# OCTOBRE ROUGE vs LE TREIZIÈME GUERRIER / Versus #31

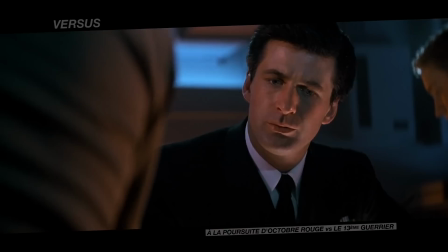Le public connaissant les intentions de chacun des personnages, le suspense repose alors sur une question simple, très cérébrale.
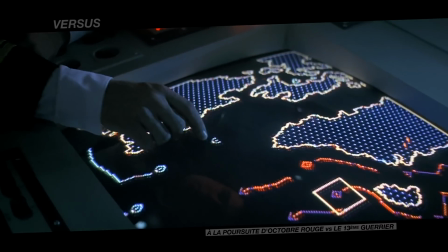Les personnages vont-ils réussir, à distance, à se comprendre ? Plus que sur l'action,
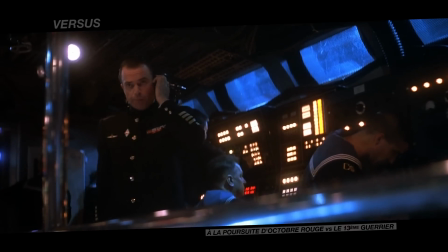c'est sur la capacité de réflexion des héros que se construit la tension.
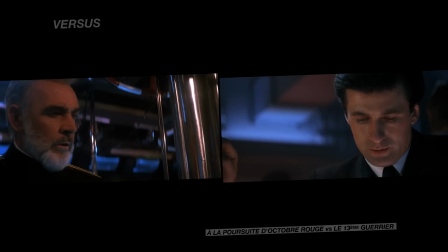Le spectateur surplombe ainsi la partie, et la langue commune, l'anglais, permet de mieux apprécier ce jeu d'échecs dont le spectateur connaît les secrets de chacun des deux joueurs.
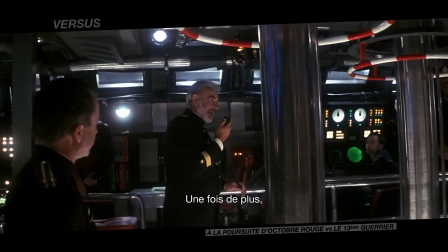Once more, we play our dangerous game.
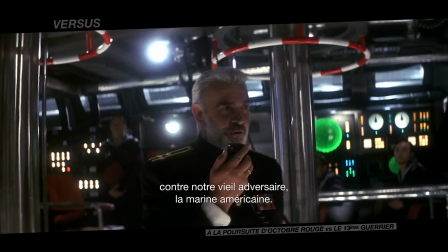A game of chess against our old adversary, the American Navy.
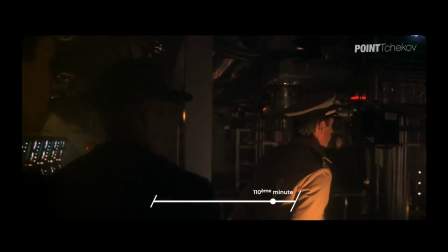À la fin du film, soviétiques et américains se rencontrent enfin dans l'espace clos qu'est le sous-marin.
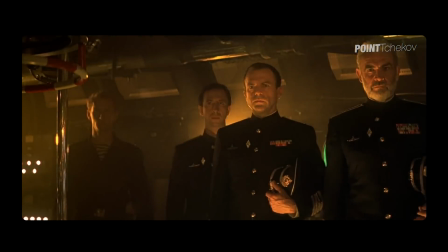Le face-à-face est tendu, forcément. Qui va faire le premier pas ? Là encore, la communication se fait non-verbale.
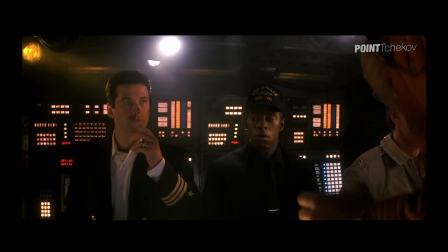Un simple geste va faire lien. Un geste qui ne vient pas de nulle part.
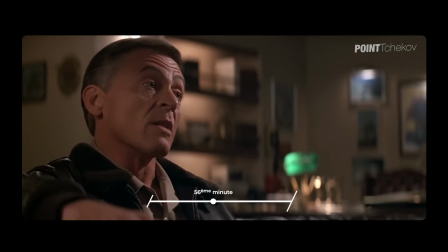Deux fois dans le film, on voit Ryan refuser une cigarette.
Smoke ?
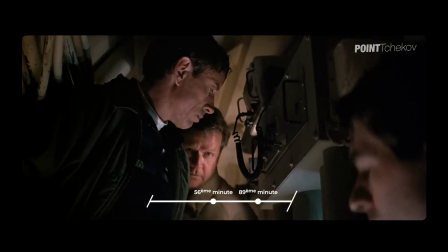No, thank you. Cigarette ? Not smoke.
Le procédé est classique.
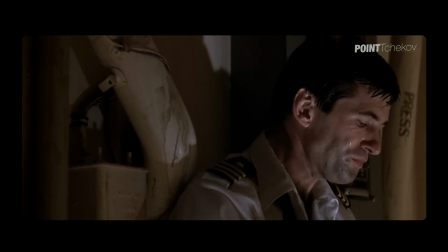Une application parfaite du fusil de Tchekhov ou loi de conservation des détails.
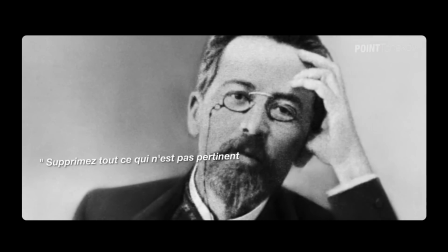Supprimez tout ce qui n'est pas pertinent dans l'histoire.
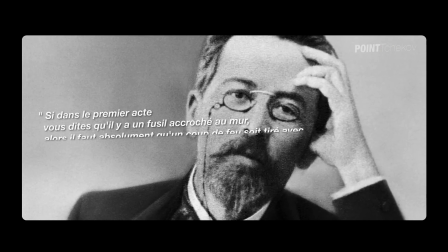Si dans le premier acte vous dites qu'il y a un fusil accroché au mur, alors il faut absolument qu'un coup de feu soit tiré avec au second ou au troisième acte.
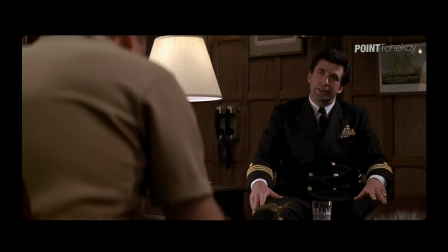S'il n'est pas destiné à être utilisé, il n'a rien à faire là. Ici, ces deux refus de cigarettes, qui peuvent paraître anecdotiques dans le flux des dialogues,
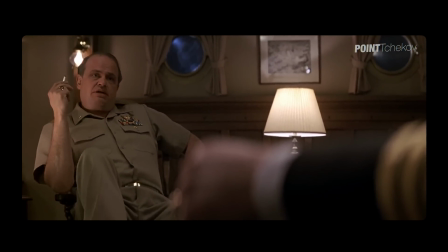permettent à la fois de poser la personnalité du héros, propre sur lui, un peu premier de la classe,
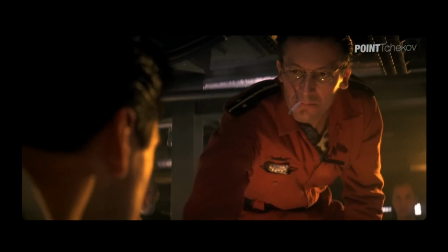tout en préparant à la scène de la rencontre.
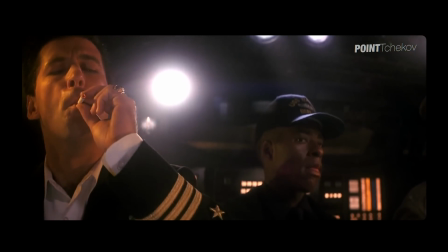Ryan montre là, avec ce petit geste, non naturel pour lui et donc empreint de réflexion, toute sa capacité d'adaptation pour briser la glace, créer le contact.
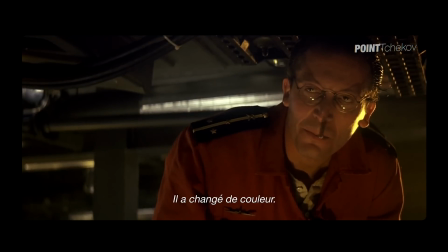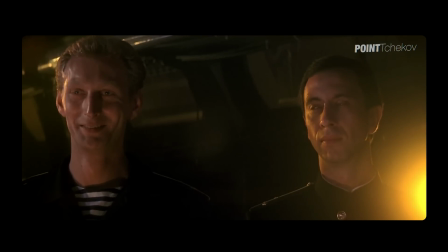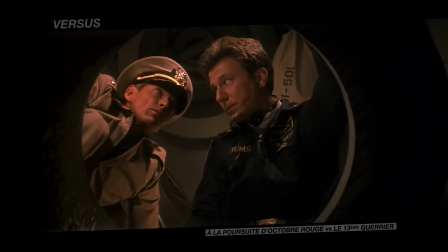Dans cette scène finale, Américains et Soviétiques sont donc pour la première fois face à face.
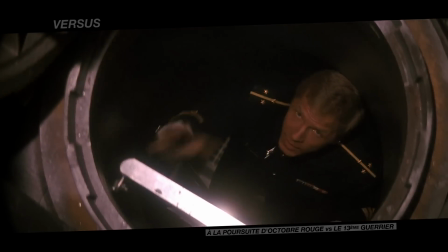Logiquement, chacun des personnages en revient à sa langue maternelle.
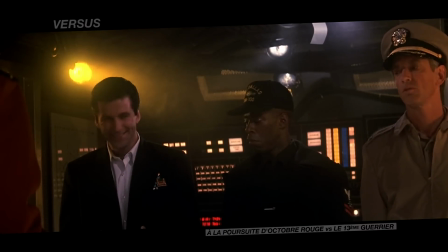Mais Ryan et Ramius, les deux adversaires se découvrant partenaires, ne laissent pas cette barrière empêcher la rencontre.
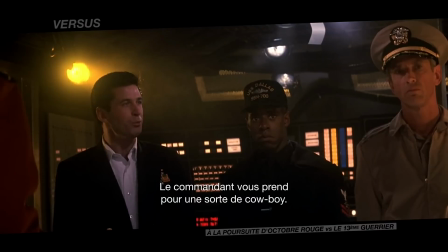Le capitaine semble penser que vous êtes un sort de cowboy. New Paroski.
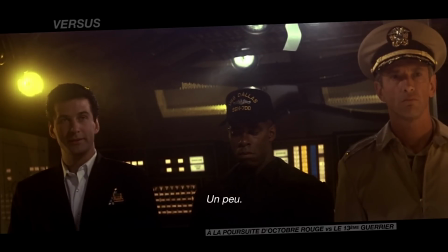On découvre en effet Nimnoga. Que chacun parle la langue de l'autre. Polyazna znat, что думает противник.
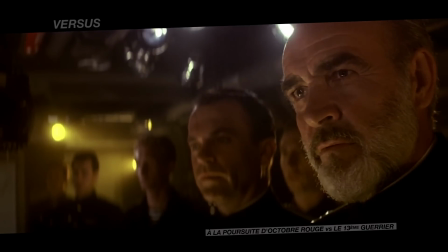brotherly. It is.
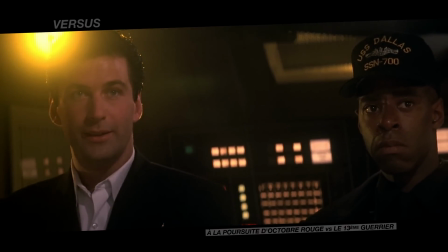Respect, curiosité, culture, voilà ce qui relie les deux hommes.
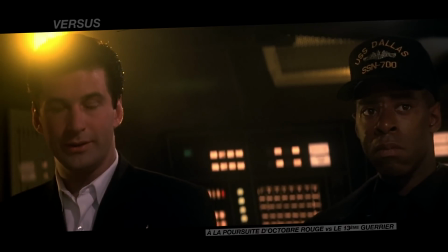Voilà pourquoi ils se comprennent.
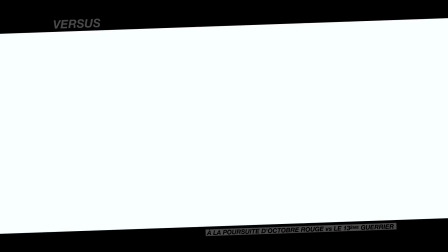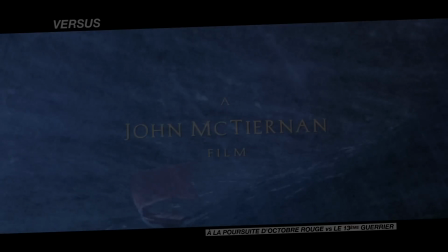Neuf ans après À la poursuite d'Octobre Rouge, John McTiernan se lance dans Le 13e guerrier, récit dans lequel se confrontent encore plusieurs langues.
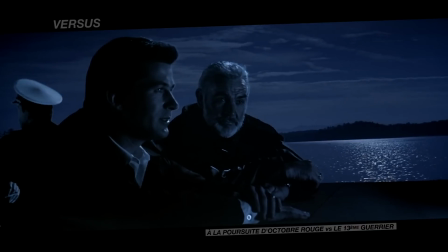Mais cette fois, le paradigme est très différent. Octobre Rouge était un dialogue, Le 13e guerrier est un monologue.
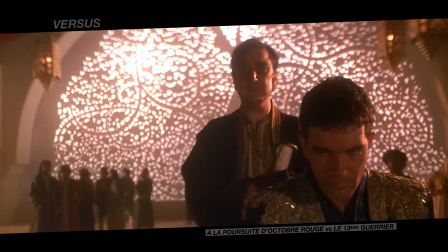Dès les premières secondes, le spectateur plonge dans les pensées du héros.
I was banished from my home.
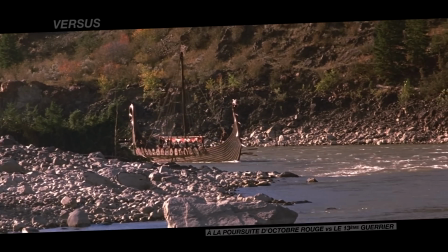Pour ce film, le réalisateur reprend pleinement à son compte les conventions hollywoodiennes.
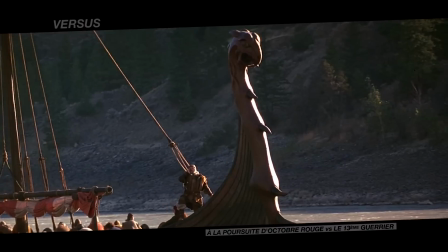Son héros, Ahmed Ibn Fahrlan, poète de Bagdad, s'exprime dans un anglais impeccable.
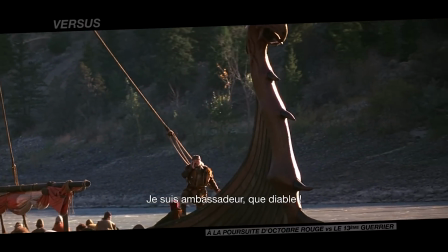I am an ambassador, damn it. I am supposed to talk to people.
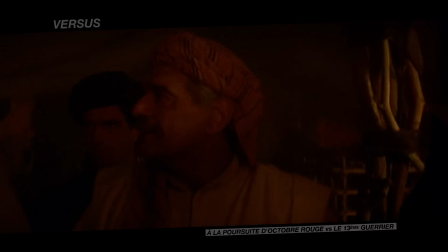Chez McTiernan, le jeu avec la langue n'est ainsi pas une question de recherche de réalisme historique, mais plutôt de concordance avec le sujet du film.
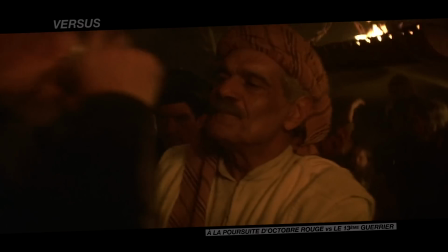En l'occurrence ici, une volonté d'immersion et même d'identification,
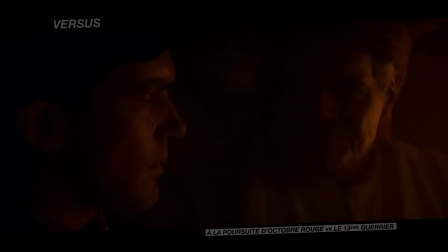Le 13e guerrier est un film raconté à la première personne, tout entier construit autour du regard du héros.
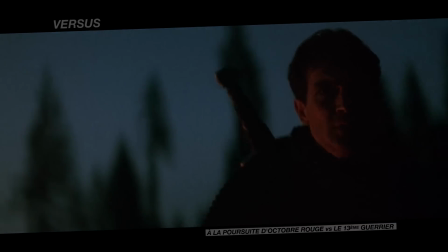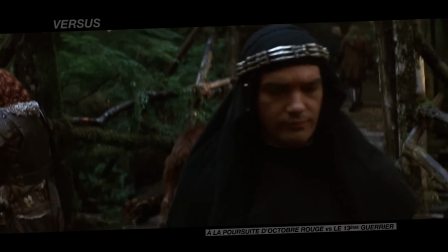La caméra colle au déplacement du personnage, à sa vision et même à ses sensations.